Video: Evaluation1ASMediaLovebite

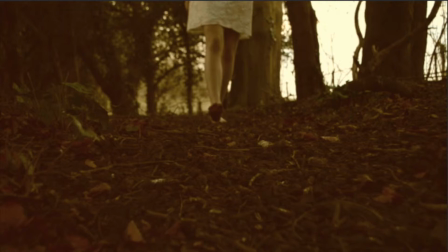[3:58]
We represented it in quite a dark way, although it is in the past, and we've added quite a brown tint to it, and not a dark one like you see later on in the clip. We still wanted it to be quite eerie, and we wanted it to show straight away as the viewers watching it, that we wanted them to know what the clip's about.
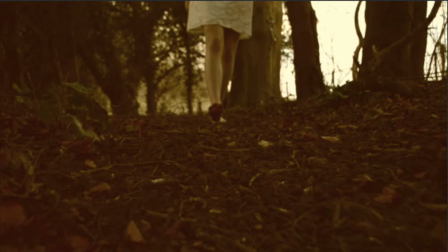[4:15]
Another key aspect of our text was we wanted to relate it to the theme of being lonely and to have no one around you, and we thought the woods would be perfect for it because, well, it is really rural, and the fact that we only used 2 cast members reinforces the idea of being alone. For the opening shot, when it's just a clip of the woods and she's behind a tree,
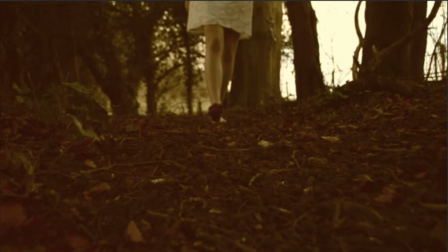[4:34]
it was really important for the viewers to know that she is on her own and she's in a place where there isn't anyone else and she's unable to relate to anyone else.
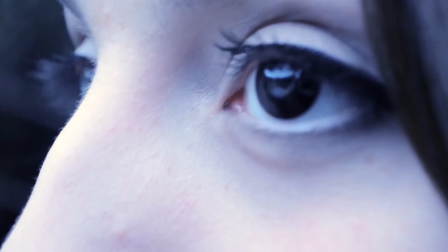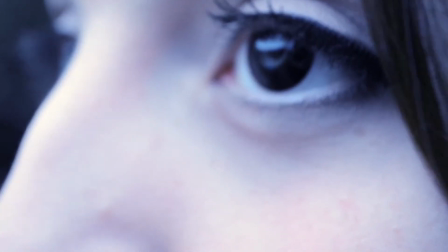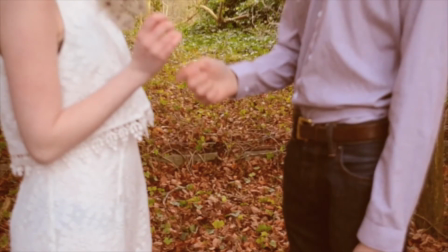[5:04]
Here's an example of our subgenre. So obviously our main genre was horror, but as you can see here, here's where the romance side of things comes in. The main connotation for the horror was obviously the blood and the gore, but here for the romance you can see the love that's represented by their closeness and especially their clothes.
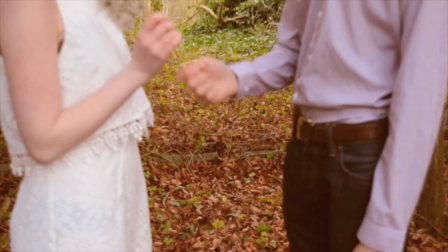[5:23]
So for example, her dress is white, which represents her innocence, and then her being barefoot represents that she doesn't really mind about the innocent things in life. She wore a pearl headband, which, you know, again, pearls represents, it highlights the white and the innocence, and but the main difference was the filters.
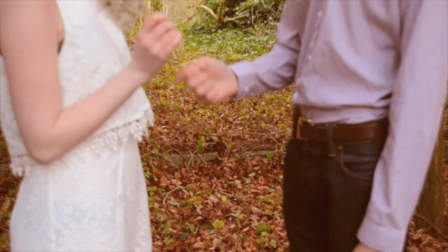[5:43]
The old one is more yellow and eerie, whereas the new one was a lot more dark and mysterious. It brought out the colours of her nails and her hair and her skin especially, which we used extra sort of makeup to make sure she came across as a lot more pale to juxtapose the difference between her skin and her dress.
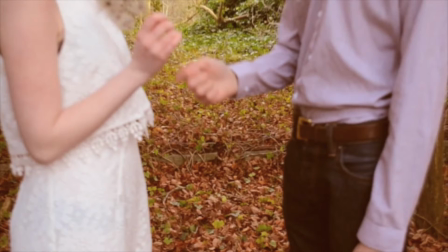[6:01]
So it was interesting to have two genres, just so it wasn't your stereotypical horror or your stereotypical romance. And I think we learnt from our audience research that this was a really popular genre, combining the two, as you appealed to obviously not only girls, but the horror side, maybe the boys too.
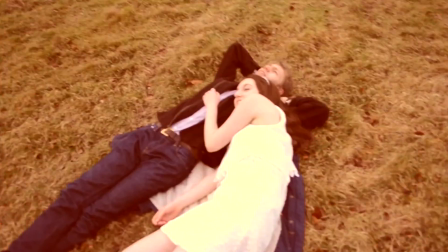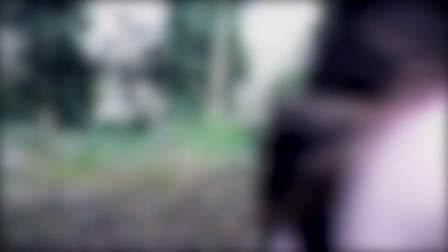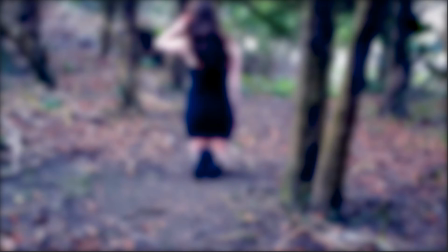[6:39]
When editing our piece, we use many different techniques, sound being one of them. When searching for music to put over the whole text, we wanted to find something that was eerie, but at the same time quite emotional. And we also wanted to incorporate the aspect of being lonely and being cold, such as she is. Each clip,
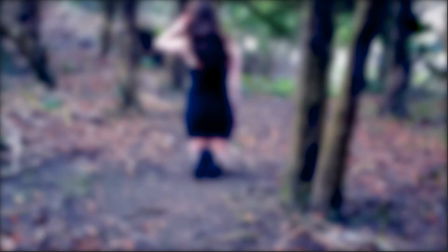[6:57]
we actually decided not to have any sound or any dialogue because we thought this would interfere with what the audience and the viewers were feeling and how they would be able to relate with the characters. So we thought if it was silent, it would leave the viewer to their own interpretation of what's happening. So yeah, go back to the music.
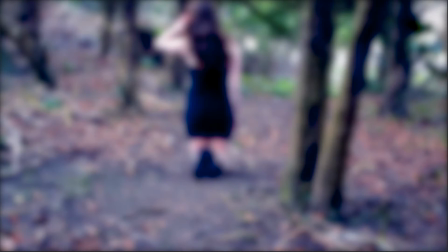[7:13]
We timed it perfectly so that clips such as her eyes opening revealed so much about the character, and especially the dark colour of her eyes. We compared this to a main film, Twilight, because later on in other types of films, such as New Moon and Breaking Dawn, they have flashes back to the past, because obviously these vampires live forever.
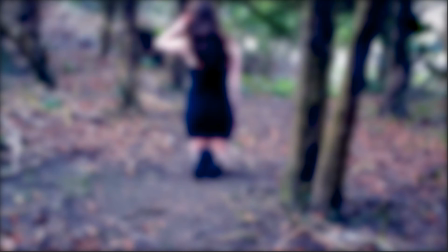[7:31]
And we could easily tell that these were flashes back due to the filters used and how it was much darker and more sinister, and obviously mise-en-scene and the clothes they were wearing.
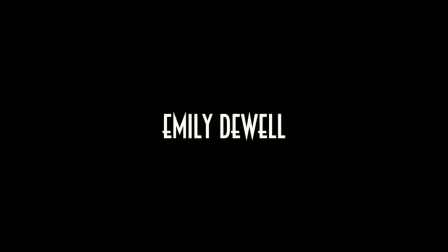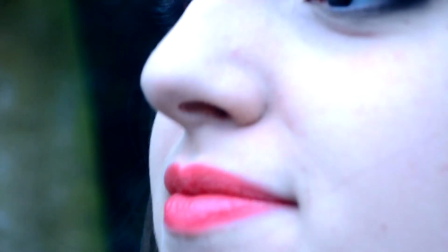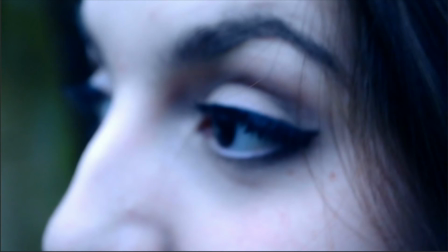[7:49]
So in our last shot of the character, we thought we didn't want to reveal too much of her. This is one of the main reasons we didn't show her teeth, but we wanted to reveal a side of her that maybe you haven't seen yet. So she looks quite slightly smug here, but not too smug.